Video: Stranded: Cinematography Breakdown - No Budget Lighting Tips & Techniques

Then we have the city lights lighting up the sky, which is giving us a really soft edge light on the trees here. So the lesson here is that even if you're using practical lights to light your scene, you should be location scouting intelligently and taking the time to find the areas with the best complementary lighting to tell your story. Look for areas that create depth, and take the time to block your actors through the scene in the space. Your images are going to be instantly more cinematic if you take the time to plan your shots rather than just shooting it. So we're going to jump ahead here to the shot of the killer outside of the building,
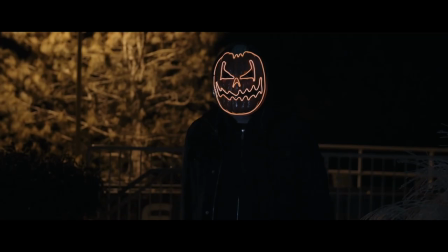[4:53]
which was actually our hardest shot to light, which required the most lights of the entire shoot.
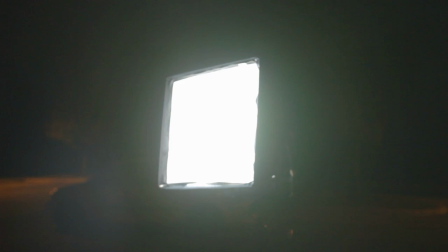[4:59]
Using the key straight on was creating too much light on our subject, and we wanted to make sure this area stayed kind of dark so it would be moodier.
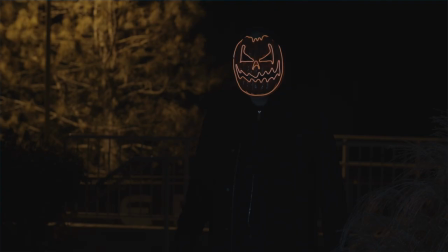[5:10]
Simply adjusting the brightness, we were still faced with the same problem. He was either too lit or too dark.
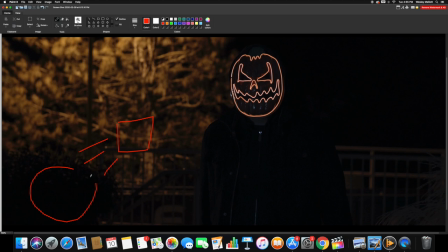[5:16]
To fix this, we bounced our key light into a reflector, which was bouncing the light back and giving us a really soft look that still felt moody and dark, but still gave us enough detail. Additionally, we have a small handheld light set up as a backlight just off
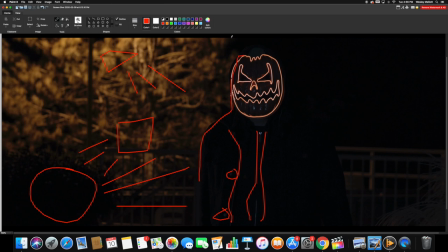[5:34]
screen to mimic this tungsten light that's illuminating this tree in the background.
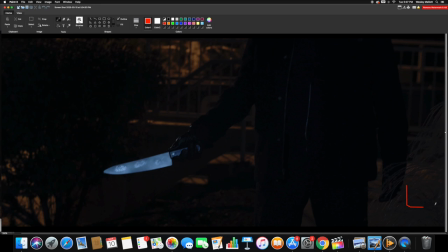[5:40]
This helps give the killer just a bit of separation to make him pop out from the background. Our third light is set up off this corner and is being used as a kicker light to accent the knife.
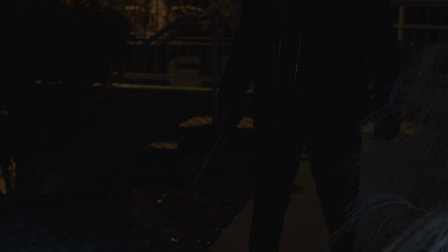[5:52]
Without this kicker light here, the knife became completely lost in the shadows and was really hard to see, but with it,
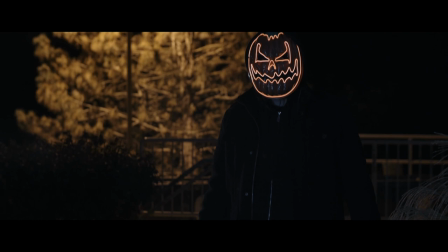[6:00]
it creates definition around the knife and then also gives us that cliched horror knife shimmer that we're so used to seeing.
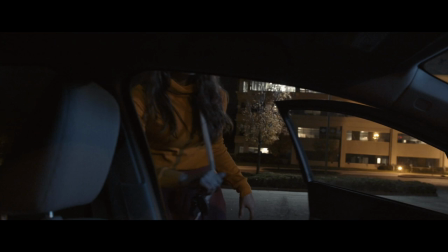[6:08]
And lastly, for all of the car stuff, we used basically a single light, the light panel's Astra set up right outside of the car.
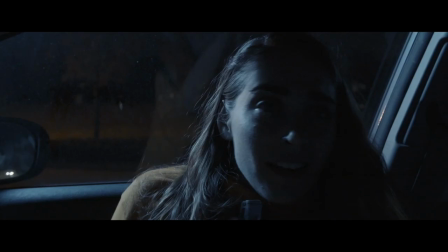[6:18]
However, for certain shots,
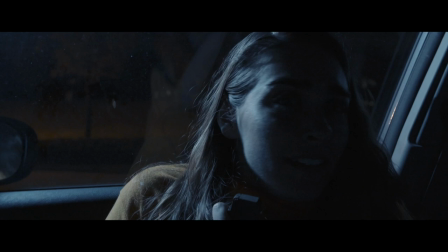[6:20]
we did use our handheld lights as kicker lights to highlight certain parts of the image that we should be focusing on,
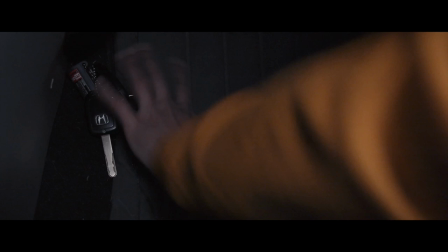[6:27]
such as shots with the keys or shots with the ignition.
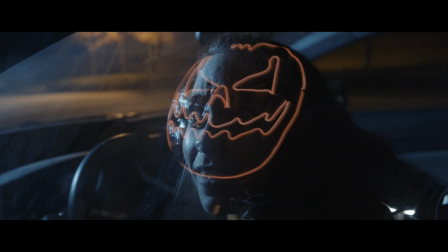[6:31]
Now, this shot with the pumpkin mask was actually pretty simple and was the entire
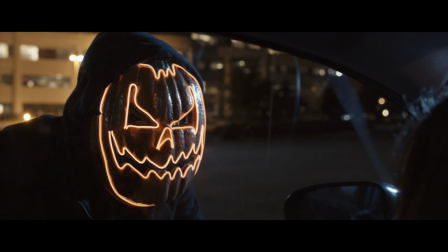[6:37]
reason that I really wanted a mask with the LED lights built into it,
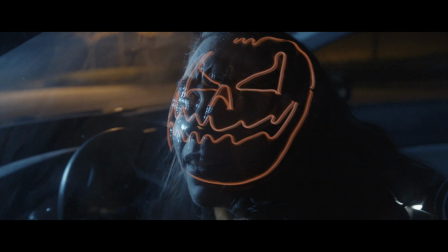[6:42]
so we could have this nice face-off moment that creates
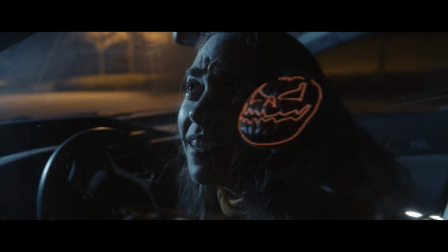[6:47]
a long sequence of tension before he starts slamming into the car.
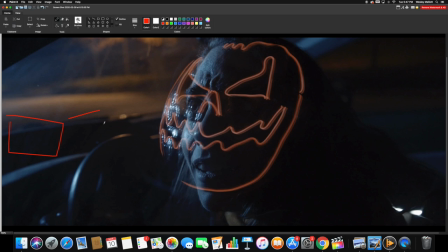[6:52]
To do this, we have our key light set up off to the left here, which is making the right side of her face pop, and we have one of our small handheld lights set up just outside of frame as a catch light for her pupil.
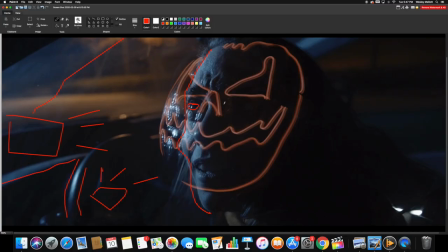[7:07]
The LED mask is a bright enough light source that it causes the glass to reflect it,
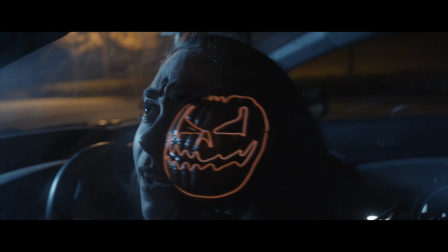[7:13]
which in turn created my favorite image of the entire film.
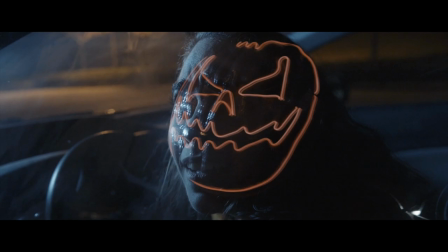that's gonna do it for this week's episode just a really quick reminder here we
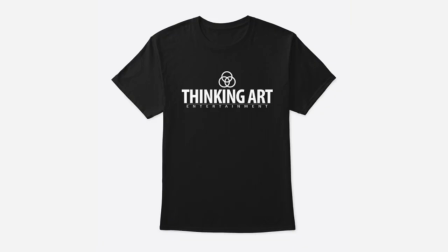[7:32]
do have merch finally on sale so check out our thinking art
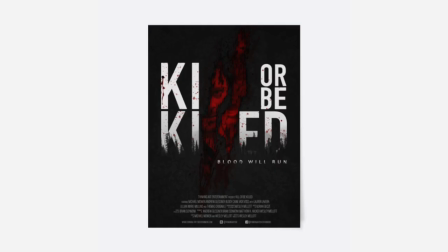[7:37]
t-shirts the thinking art hat and we have killer be killed posters and canvases in our store so if you buy anything from our store it directly goes into the short films that we produce and our filmmaking tutorials and it's just a really nice way to help support our channel because everything we do is completely out of pocket we don't have any sponsors so whatever you can do to help support the channel we greatly appreciate so if you enjoyed this video please like it share it subscribe to the channel drop a comment below and we'll see you next time with another episode of behind the short